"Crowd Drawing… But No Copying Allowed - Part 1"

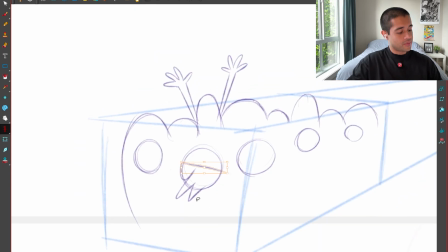4:09 So now everything should be in proportion. Okay, before doing that, let's add more hands.
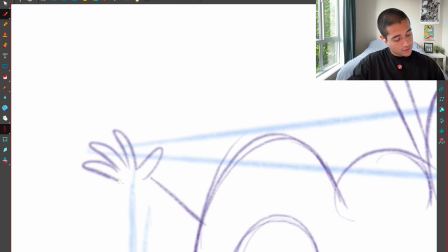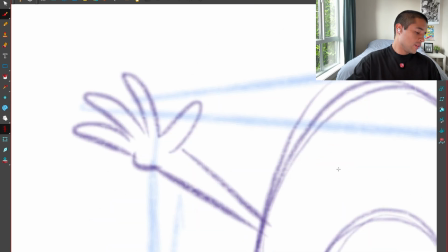4:22 And then maybe I will rig this, maybe.
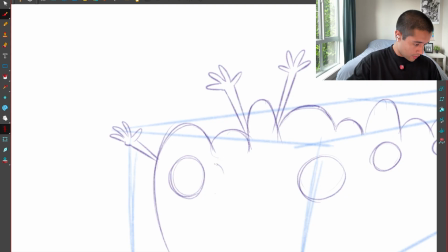No.
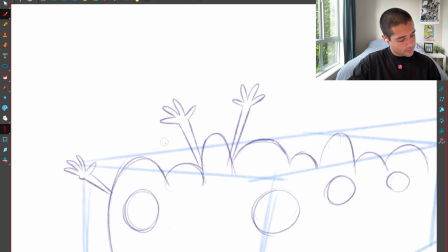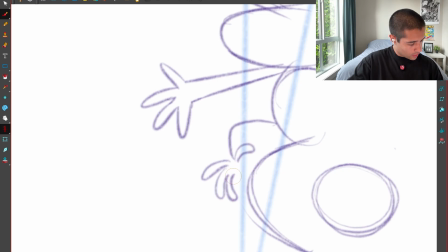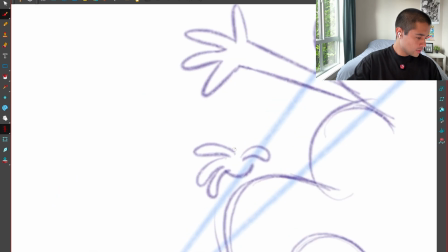4:45 Opa. So just designing more hands here.
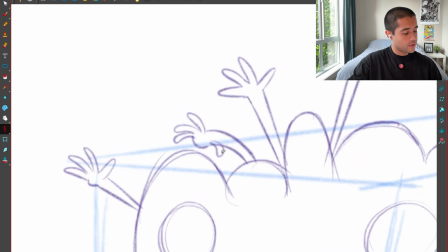4:51 This thumb could be around here because all of this is going to be just silhouette.
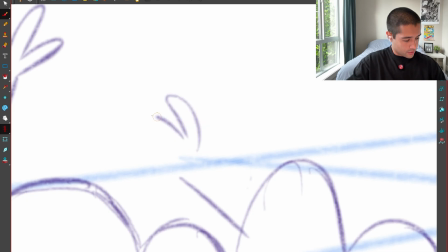4:59 So I have to think about the negative space between all of this.
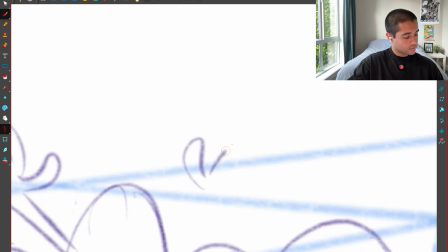So something like this.
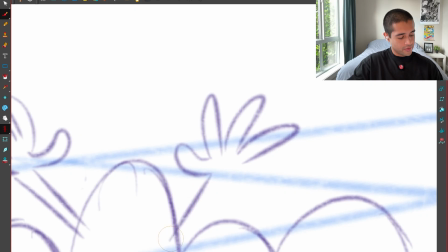5:21 It's funny that when I design hands, I always start with sausages type of fingers, and that allows me to explore.
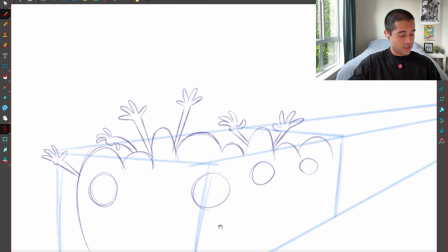5:29 And if I want to put like proper anatomy, I can do that too on top of those sausages.
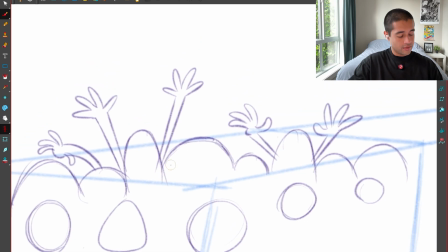5:35 Maybe different heads, different type of heads here. I can open this maybe as a mouth. Okay, I'm going to start using some reference from here, from the mood board, and then I'm going to show you how
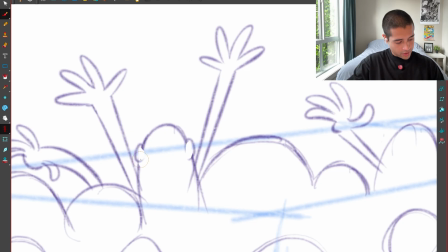5:54 I'm not copying but using those
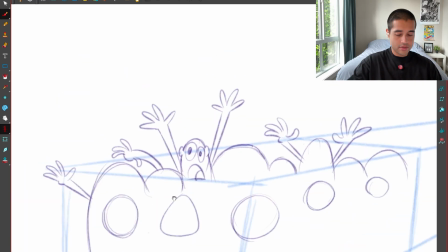6:03 as a reference for these crowd characters. Boom, boom, boom, boom.
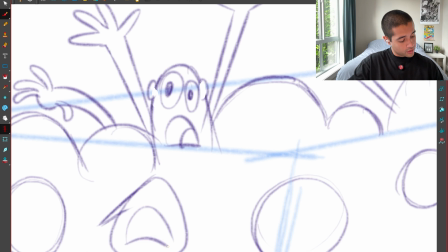6:13 This could be something like this. Also, this world is full of punks,
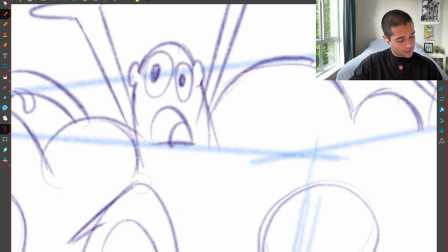6:20 so I might have to add some details like this.
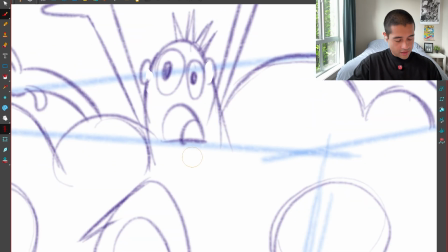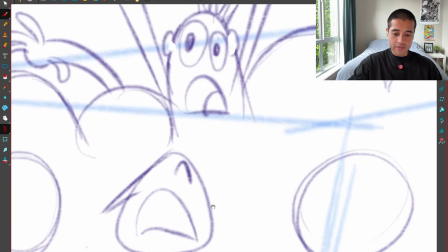6:33 There you go, something like this.
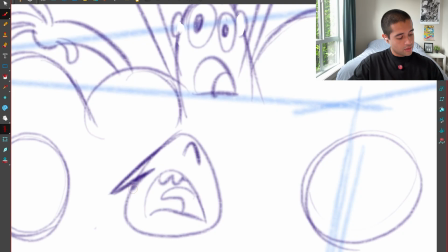6:38 This is like the nose, it connects here.
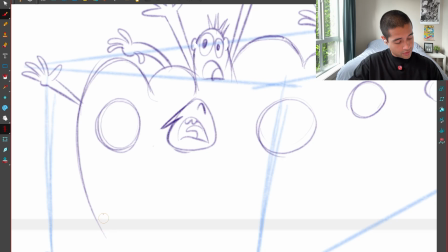6:42 Now here for the foot, for the feet, I can make these silhouettes here, which are going to be a lot of legs,
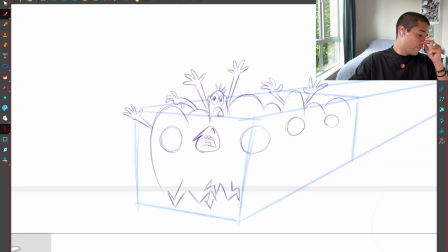7:00 and I'm going to animate all of those legs just going like this.
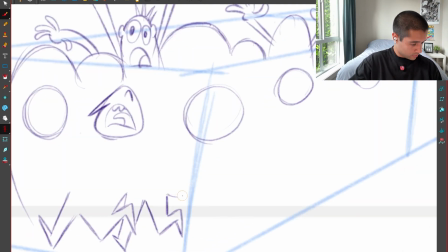There you go. I'm thinking about the silhouette because all of this will have the same colors.
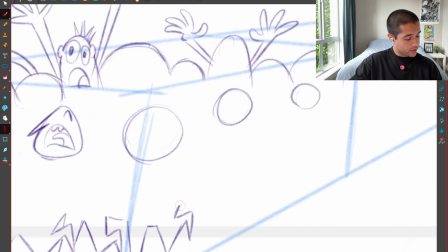7:20 All of this will have the same colors.
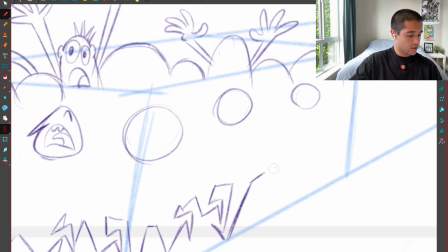7:37 See, this is going to be only one shape, but all that shape will move like this.
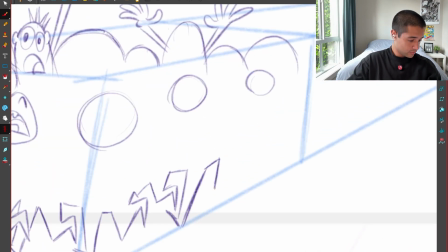Maybe this foot is like this.
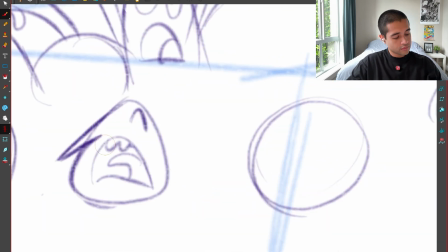8:00 There you go. Now here,
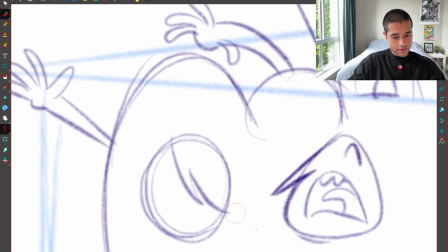8:06 maybe these have these hairs. This is a woman.
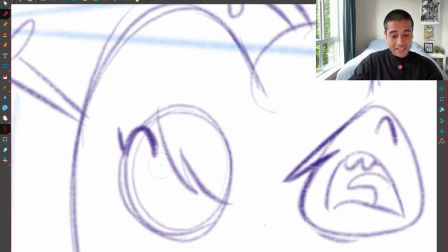8:14 This is screaming like no.